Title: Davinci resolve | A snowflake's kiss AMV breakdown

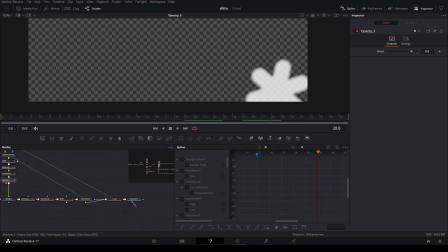8:19 And same for this one.
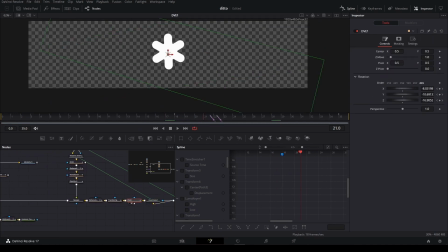8:23 Invert, DVE. And moved it over there.
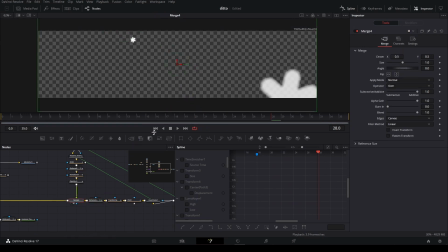8:31 And defocus. So we get that. This is the text.
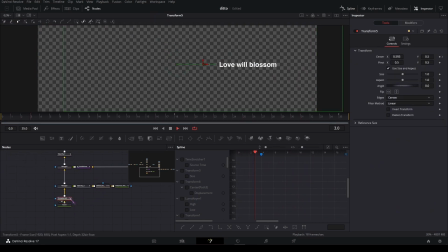8:40 And it moves.
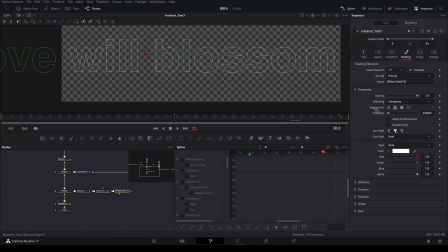8:43 And the same text, but this time it's bigger, and I changed it on the appearance here to have an outline. The very low thickness. A little bit of defocus on it. And I lowered the opacity again. And that's how you get this.
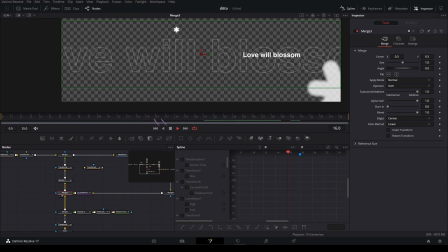9:02 And together with the snowflake things. Then using an opacity node, I made it pop in like that on the beat when at the marker. And then it's also a little scale out on it, very subtle, but yeah, that's it for the scene.
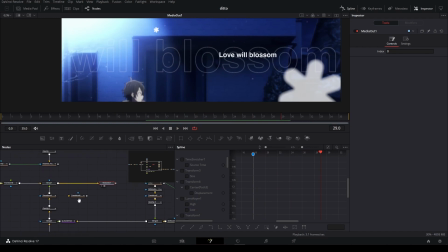9:29 There's also some, when the text pops up,
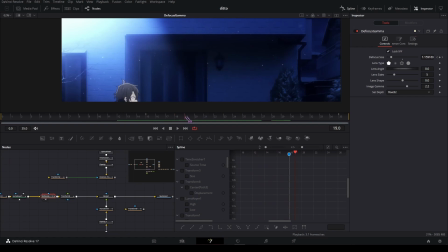9:33 there's also a defocus on the background footage to put more focus on the text.
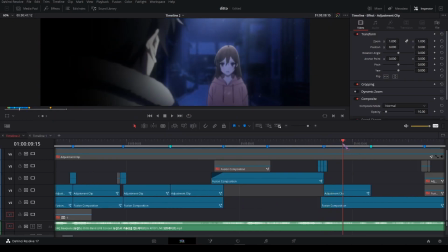9:42 Yes, and to transition to the next scene, there's some one-framers.
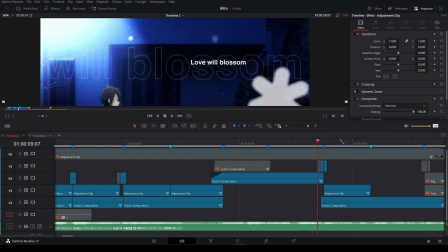9:47 So the first one-framer is just brightness contrast node, lower the gamma.
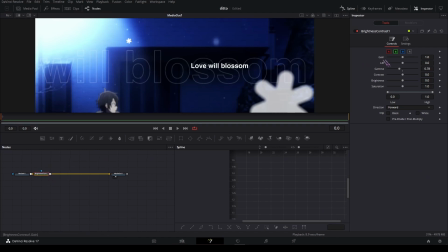9:52 And then
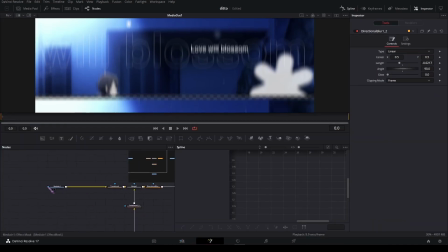9:57 this is just an offset framer,
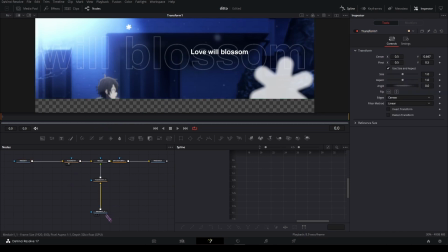10:00 so I just use a transform node to move it up, and I copied it and moved it down.
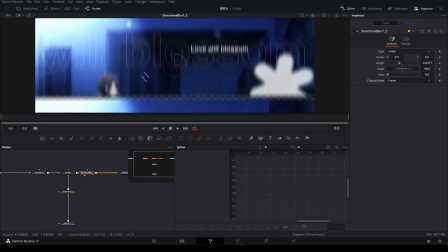10:07 So how I get this, some directional blur. That's it for these one framers.
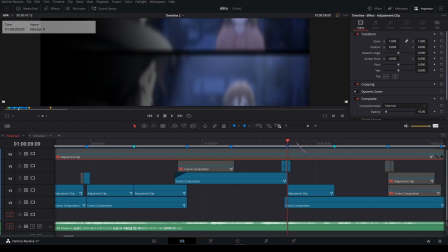10:13 I think this one is the same, and yeah, that's how it transitions.
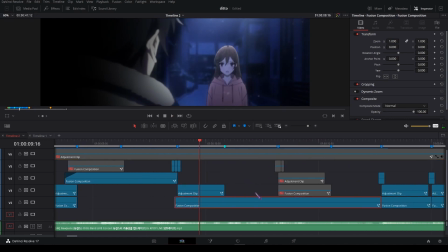10:20 And this scene, it's one long fusion comp. So let's see.
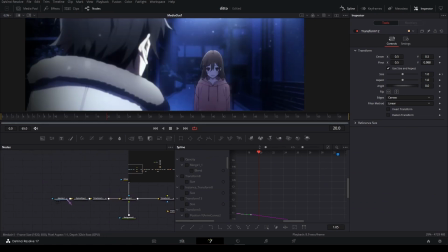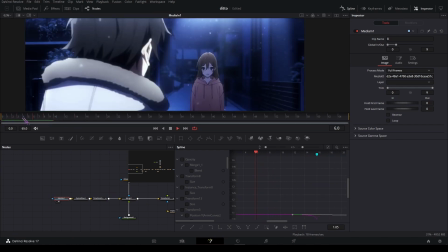10:35 This is the original footage, and that's retimed like this. It's retimed like this,
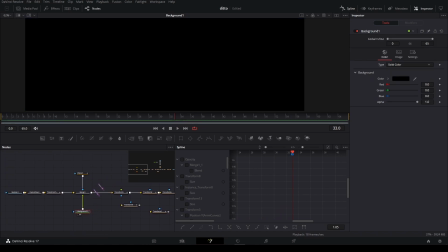10:44 and then I added a black background that's masked like this.
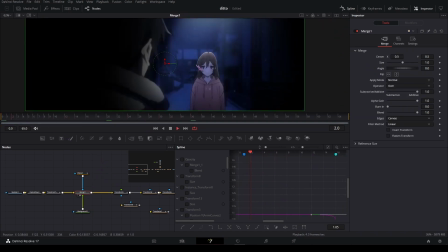10:53 So that's how we get like this vignette thing.
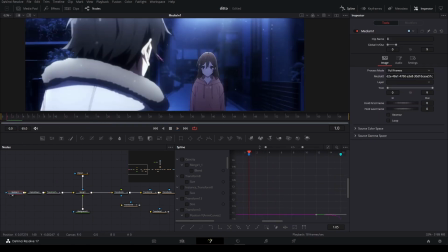10:56 And I did this because in the original scene, this is very bright and this is very dark.
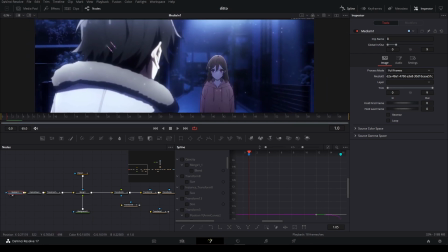11:04 So your eyes immediately go here.
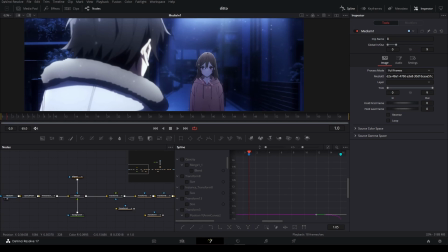11:08 And to fix that, because I wanted to put the attention here on Hori, so I put the mask on there. Then I made it bigger to show the rest of the scene. And this is, I think, a shake on it, yeah.
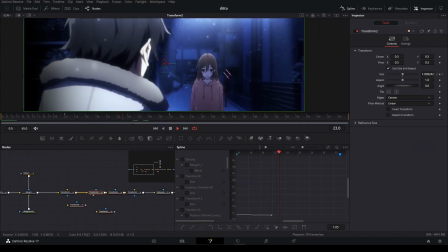11:28 And this is a little scale out for more impact.
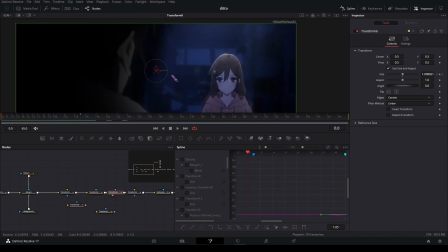11:36 This is the main out transition or in transition.
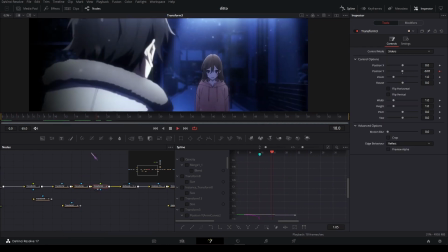11:43 There's also another shaker and some defocus here,
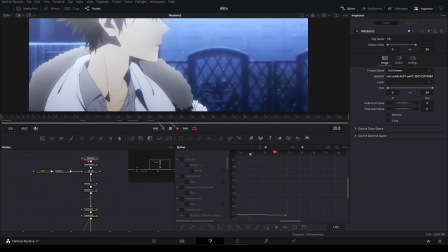11:51 because this scene, which I think is just loop,
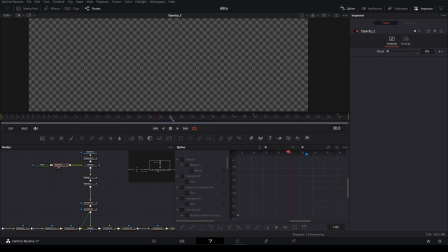12:02 and some text that pops up at this marker.
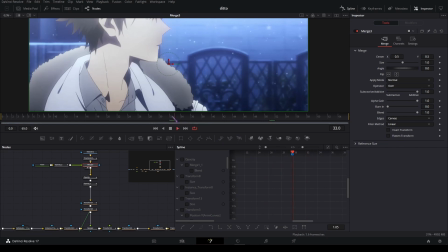And this, to make it show up, I added a opacity node and another one.